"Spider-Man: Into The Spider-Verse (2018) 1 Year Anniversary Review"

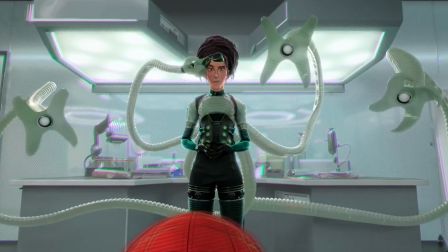499s
But then when she reveals her name to be Olivia Octavius, and she reveals her tentacles, oh boy.
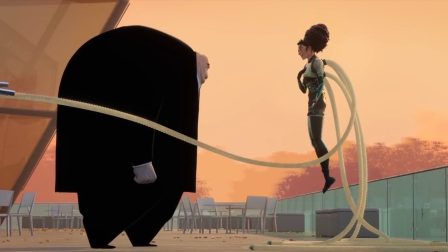505s
This film does do a very good job of balancing multiple villains. Again, unlike something like Spider-Man 3, where the villains felt so disconnected from each other, here they're all working together towards the same goal, or at least a similar goal. Kingpin wants to bring his family back, and Doc Ock wants to prove that her machine works.
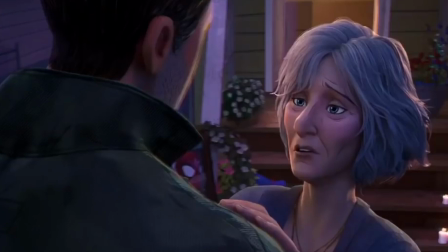525s
Even Aunt May's character is different in this version. She's a lot stronger, and unlike in the other movies, she knows everything that's going on.
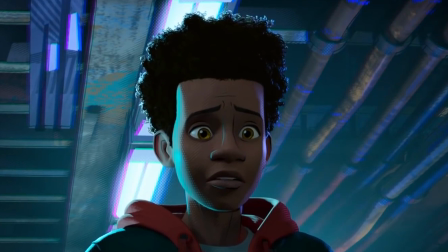532s
The film just has so much attention to detail put into every frame. There are so many little cameos and Easter eggs that you notice more and more the more you watch it. There are plenty of videos dedicated to talking about this stuff, so I won't talk about it too much here.
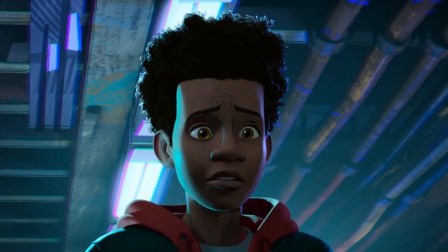548s
But it gives the film a lot of rewatchability. The action scenes are incredibly fast and exciting.
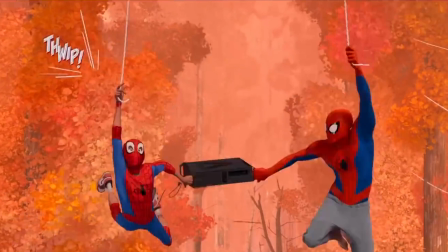554s
Because this is the only animated Spider-Man movie that we've got so far, the action scenes in this film feel so much more distinct from the ones in the live-action movies. Because animation allows characters to move much faster than in real life, the action scenes are just that.
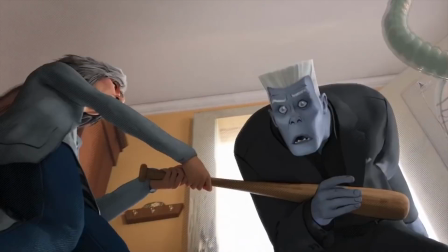570s
From the chase scene in the forest, to the fight in Aunt May's house, and the climax,
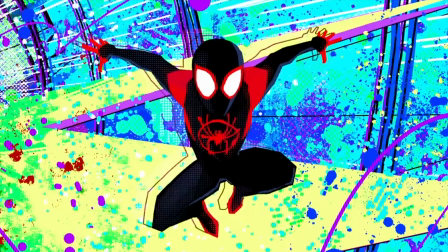575s
which has some of the most beautiful visuals I've ever seen in an animated movie, and some of the best colors as well.
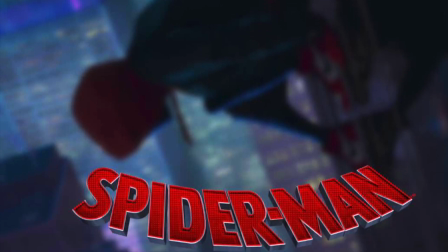581s
The soundtrack for this movie is also very good.
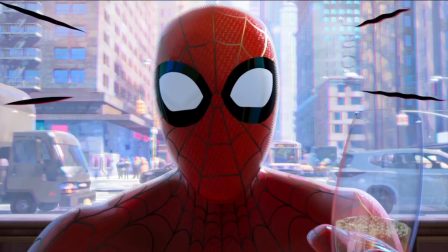584s
I mean, you've got the typical uplifting, triumphant music, but you also got a lot of great rap and hip-hop music that plays throughout the movie.
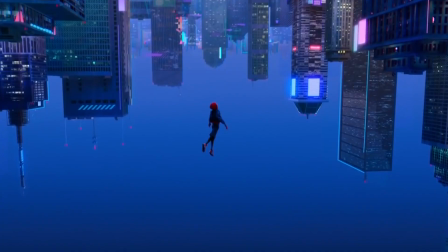592s
My personal favorite is What's Up, Danger, which plays over the scene where Miles truly becomes Spider-Man.
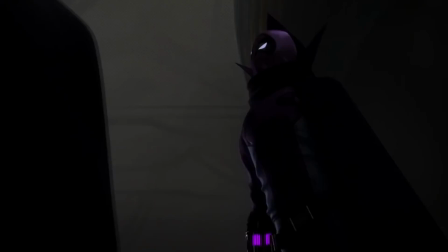599s
The theme music for The Prowler is also very unsettling, as it's a great combination of music and this truly horrifying sound, giving The Prowler so much presence whenever he's on screen.
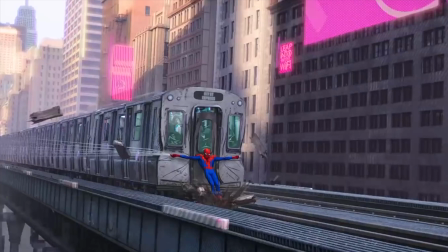611s
The movie also pays great tribute to the other Spider-Man movies, particularly the Raimi movies, especially in the opening.
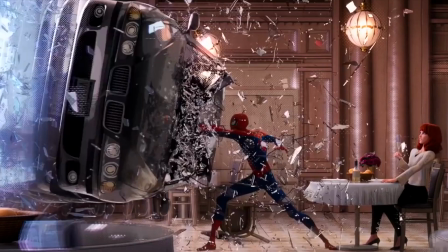618s
There's a scene where Spider-Man saves a train, a scene where Doc Ock throws a car at him while he's in a cafe, and even a scene where he's dancing around on the street.
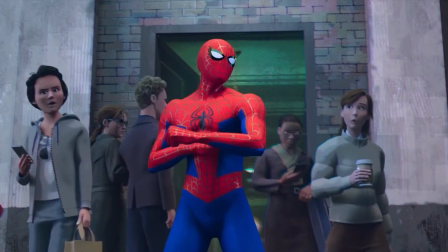627s
And the movie itself acknowledges that this isn't something that we should talk about. I like a movie that does that.
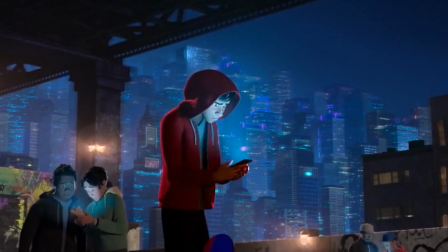633s
I do have a couple problems with this movie, and I'll talk about them. My first one would be that a couple of the songs that they use don't really fit the scenes that they're in, particularly the one that plays after Spider-Man is killed. It just feels kind of cheesy, and takes away from the emotional weight that the scene should have.
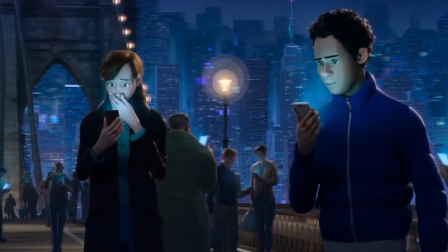652s
Maybe if the music was a little bit more calm, a little bit more sad. As is, though, this just feels very out of place.
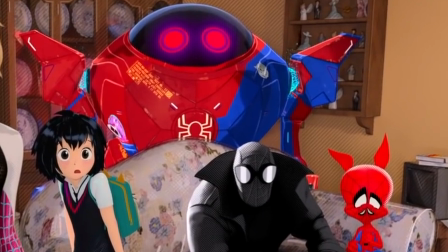659s
My only other real problem would be that the other spider people, aside from Peter B. and Gwen, don't get as much screen time as I wanted. I wish they could have been introduced maybe a little bit earlier, or maybe the movie could have been just a bit longer.
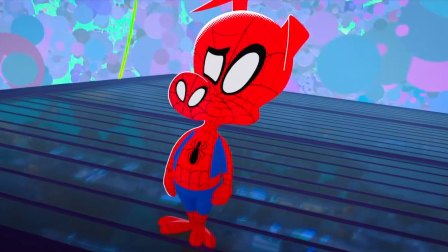675s
Granted, I know it's an animated movie, and animated movies shouldn't be too long, but they're just such fun characters, and for me at least, I wish they would have gotten a bit more screen time.
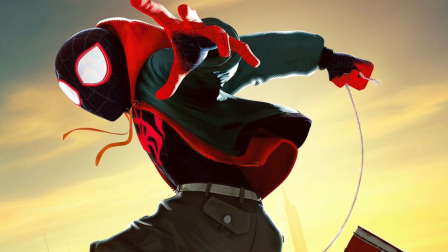687s
But other than that, this movie is great. The animation, the characters, the emotion, and did I mention the animation?
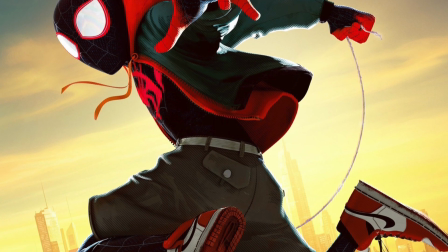693s
The animation is amazing. Everything is just so good.
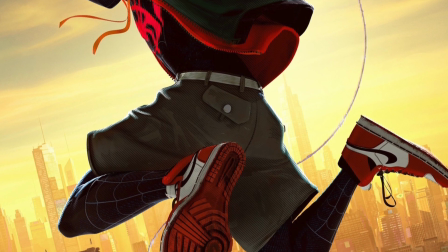697s
If someone went back in time and told the younger version of me that in the future this would be my favorite Spider-Man movie,
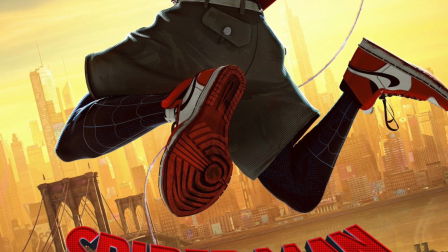704s
I would have looked at them like they were from another planet. But that's the universe that we live in.
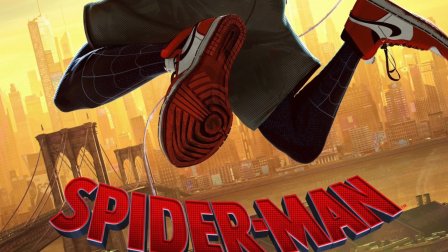709s
I'm gonna give Spider-Man Into the Spider-Verse a 9 out of 10.
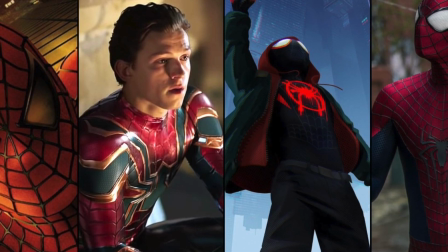716s
And so ends my Spider-Man reviews.
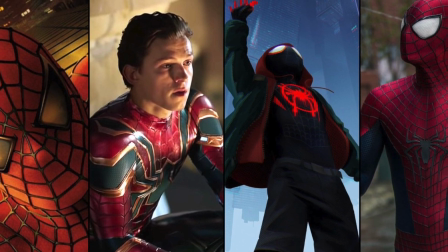718s
Thank you all so much for joining me, and be sure to let me know what your thoughts are on the Spider-Man movies in the comment section down below.
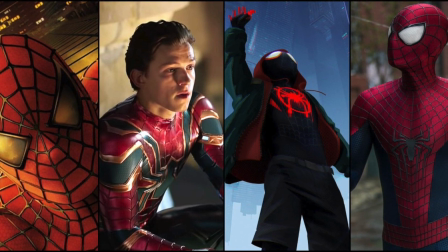725s
Give me your rankings of them from best to worst. Till then, I'm Jack, and I will see you next time.